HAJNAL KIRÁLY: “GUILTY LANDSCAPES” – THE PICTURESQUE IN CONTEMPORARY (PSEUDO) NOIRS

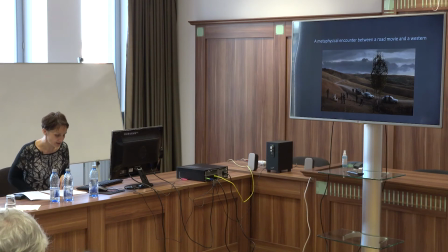1001s
In the case of this letter, the spectator can still direct his or her attention toward the landscape in such a way as to momentarily break the narrative bond and fill it up with subjective content.
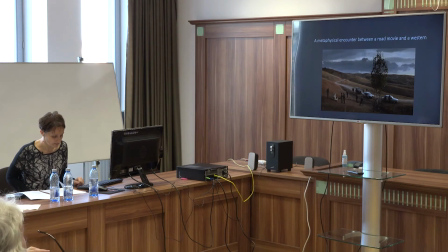1017s
Embedded in a pseudo-detective story in this film, landscape seems to require a form of contemplative autonomy, a severing of narrative subservience, while on the other hand it seems to acquire its significance relative to our ability to immerse.
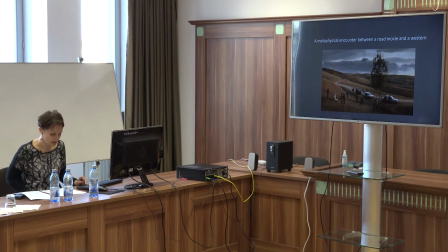1036s
Just like in Sunset, in Once Upon a Time in Anatolia,
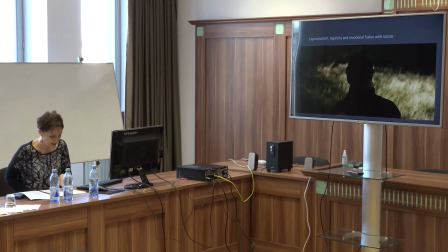1041s
immersion in the sun in the landscape is occasionally conveyed through the hepticity of the image, often paired with a soundscape of noises from the nature. What has been traditionally regarded as natural expressionism,
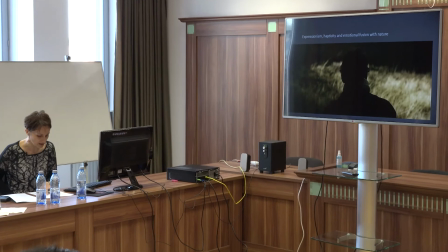1056s
the style of Ceylan's outdoor scenes harks back explicitly to that of Andrei Tarkovsky,
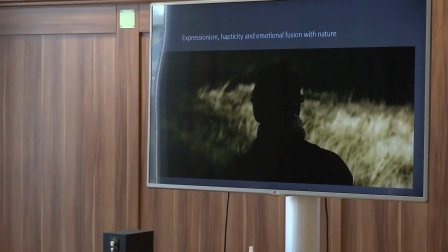1063s
appears here as an emotional fusion with nature revealing deep existential crisis.
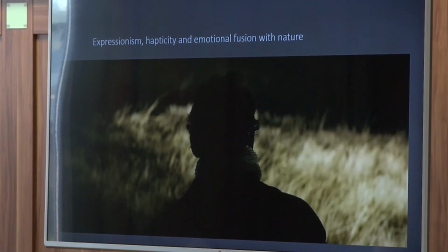1069s
More specifically, the crisis of masculinity is conveyed by fusion of very different aesthetic approaches to landscape from two different cinematic traditions. The distant panoramic cinemascope views of the western film genre and the landscape animated by the sensorium
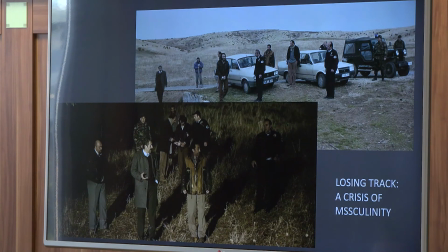1087s
and emotions of struggling subjectivity more characteristic of European modernism. This resonates with J. Lines previous films in which geographical distance,
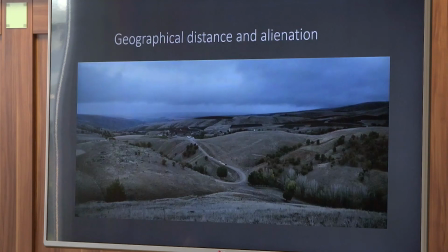1100s
the depiction of distant spectacular landscapes becomes a signifier of an insurmountable alienation between people. See for example distant climates or winter sleep.
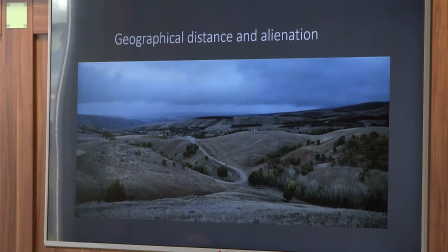1115s
To sum up, my argumentation has followed two main lines.
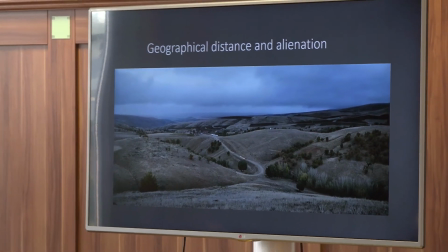1121s
The first one analyzed the experimentation of Hungarian director Nemes Laszlo's film with the
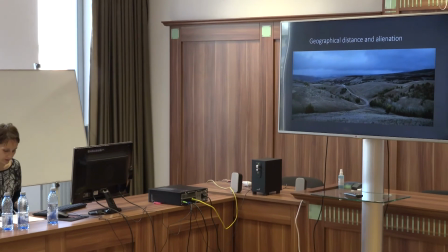1127s
big epic form in terms of an opposition between the visible and audible on the one hand,
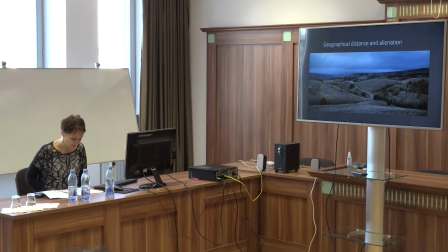1134s
and an opposition between a visually loaded or urban environment of the first decades of modernity and an isolated landscape susceptible to become a scene of brutality on the other. The second line introduced the term of guilty landscape in relation with the tradition of detective
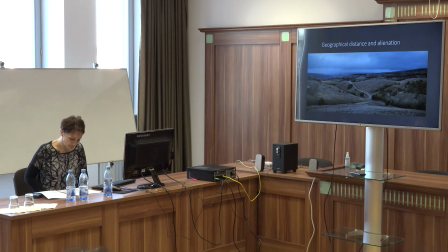1152s
fiction in order to describe our impure perception of criminal natural settings, that is, our tendency to confer symbolic or existential meanings to landscape in film. I also propose the term landscape of guilt to prescribe a landscape permeated by
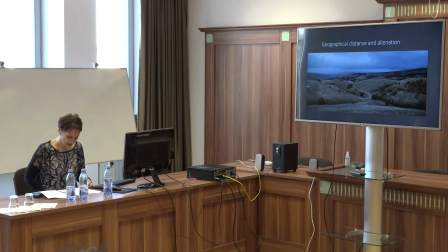1169s
emotional projection of the protagonist and the spectator identifying with him. Either distant or close, these landscapes of real obsidanoirs serve not only to host our thoughts,
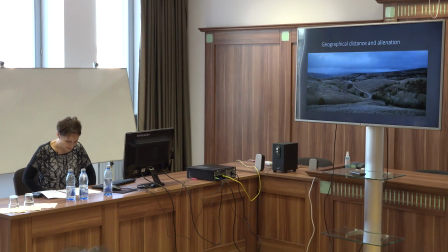1183s
as Merleau-Ponty has put it, but also to sublimate our innermost emotions of fear and guilt. Thank you very much for your attention.